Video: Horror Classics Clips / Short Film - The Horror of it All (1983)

When I was much younger, I knew the late James Whale and he told me a fascinating anecdote about the first sneak preview of Frankenstein which was held in Santa Barbara. While he was sleeping in the middle of the night, he was awakened with a phone call and a voice came on the line saying are you the director of that film that was previewed tonight and he said yes and the voice said well I can't sleep and I'll be damned if I'll let you sleep and James found this story to be very amusing and it was a characteristic of his horror films particularly that they were always very much leavened with humor because he felt, and I think rightly so, from a dramatic point of view and from the audience point of view that it was very important to relieve the tension that was built in a horror film with humor along the way.
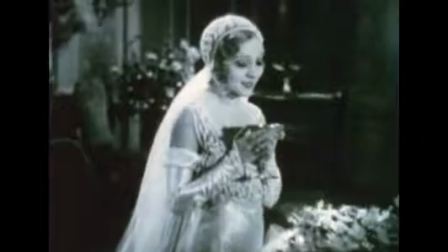(22:09)
There was humor in White Zombie, a blend of horror and gothic romance made in 1932.
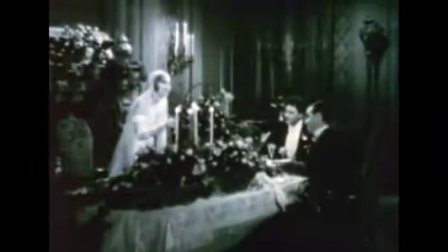(22:16)
Not all of it intentional.
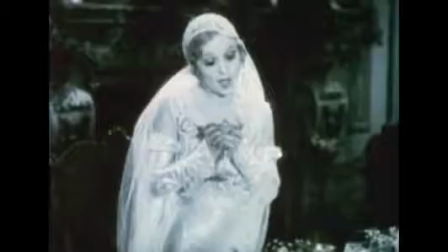(22:19)
However, in this film, another method used to build tension was an especially effective music track.
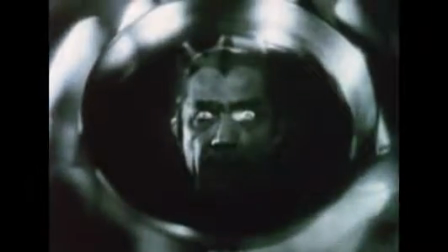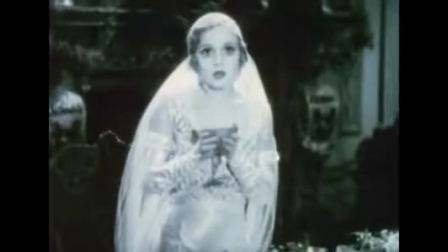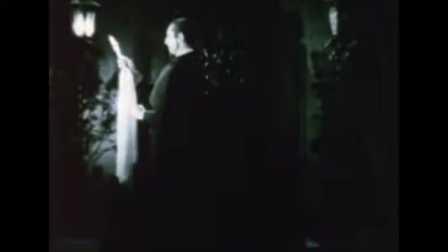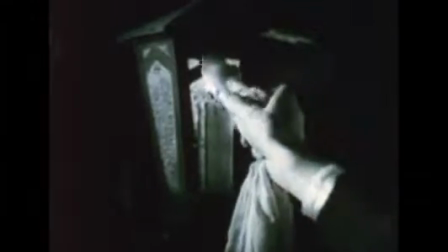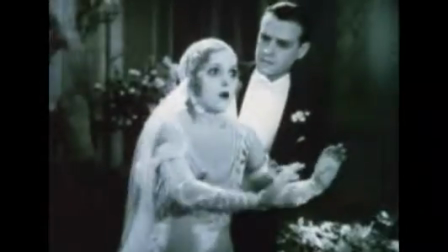(22:50)
After
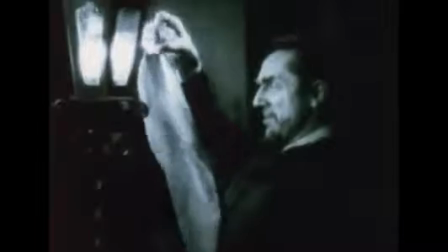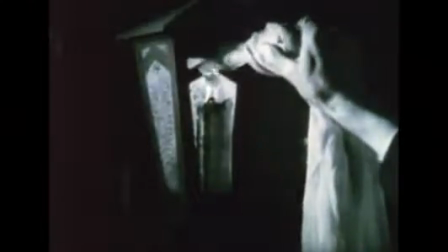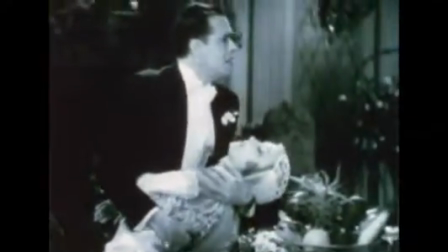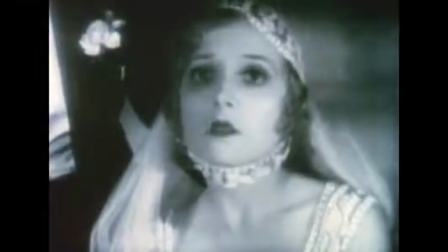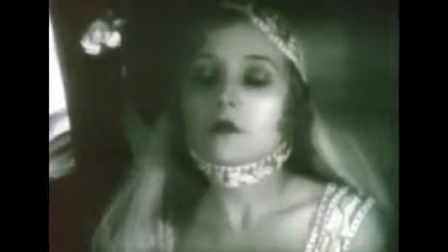(23:23)
Dracula, White Zombie clearly showed the influence of the earlier film.
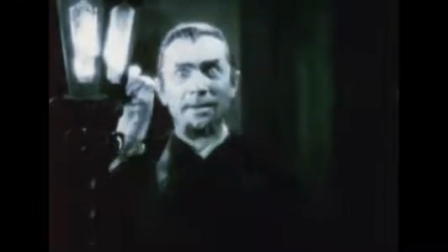(23:28)
Once again, Bela Lugosi played the arch-villain. The harbinger of doom.
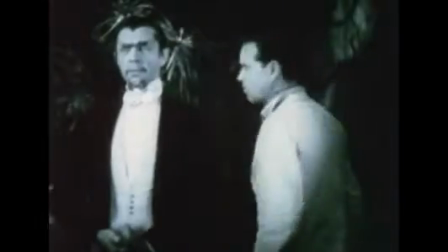(23:36) Who are you?
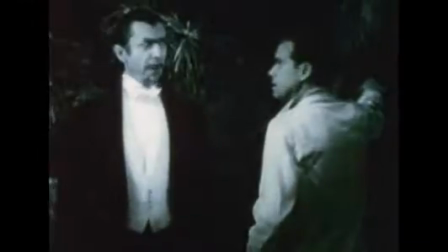(23:40) And what are they? Well, you, my friend, they are the angels of death.
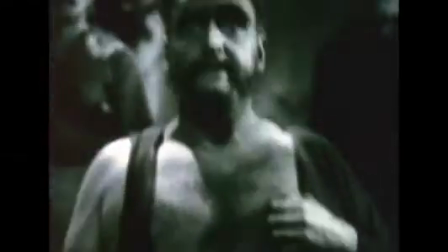(23:47)
Not surprisingly, the leading man was inadequate.
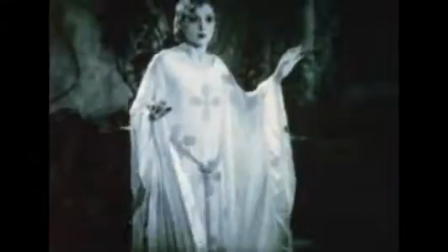(23:56)
The heroine? Helpless. It was 1932, and James Whale had just finished Frankenstein, which was an enormous success, with Boris Karloff, who was the star of The Old Dark House 2.
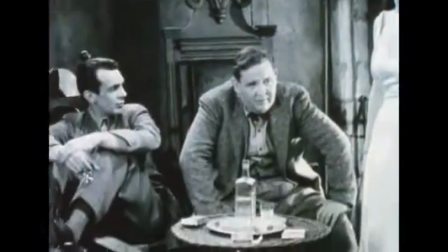(24:12)
We had Charles Lawton in his first American film. We had Raymond Massey.
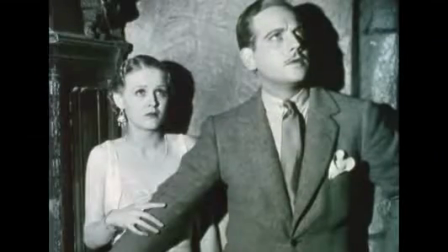(24:16)
We had Melvin Douglas. And I was very impressed.
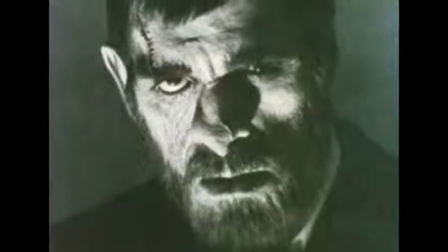(24:20)
Boris was as charming and gentle a person off screen as he was horrendous and threatening on screen.
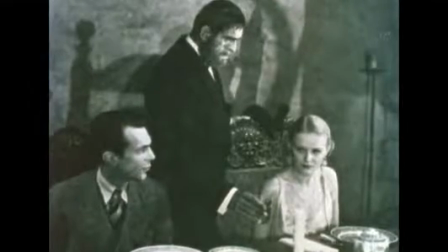(24:30)
There was a great deal of thunder going and lightning and rain coming in and cobwebs and doors creaking.
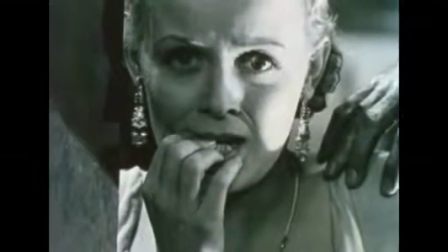(24:37)
As a leading lady, it was my job to be very, very frightened.
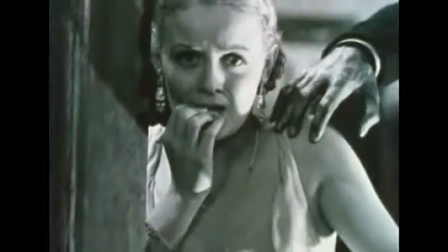(24:41)
So Mr. Whale put me into a pale silk, velvet, bias cut evening dress,
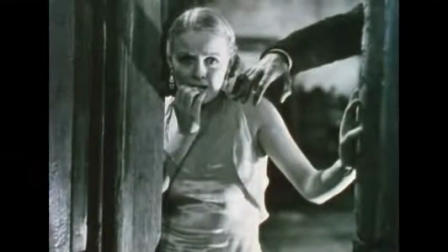(24:47)
very decollete, And I asked him why, and he said, because when Boris is chasing you through the corridors,
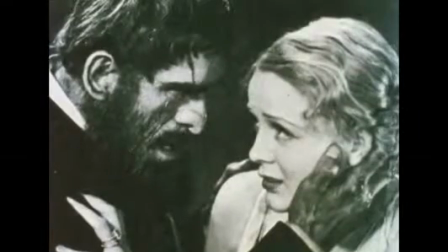(24:53)
I want you to be like a flame going through the house and be very threatened.
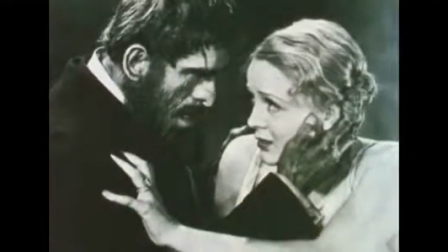(24:57)
And that was my role, to be very threatened, very frightened, and to scream a lot.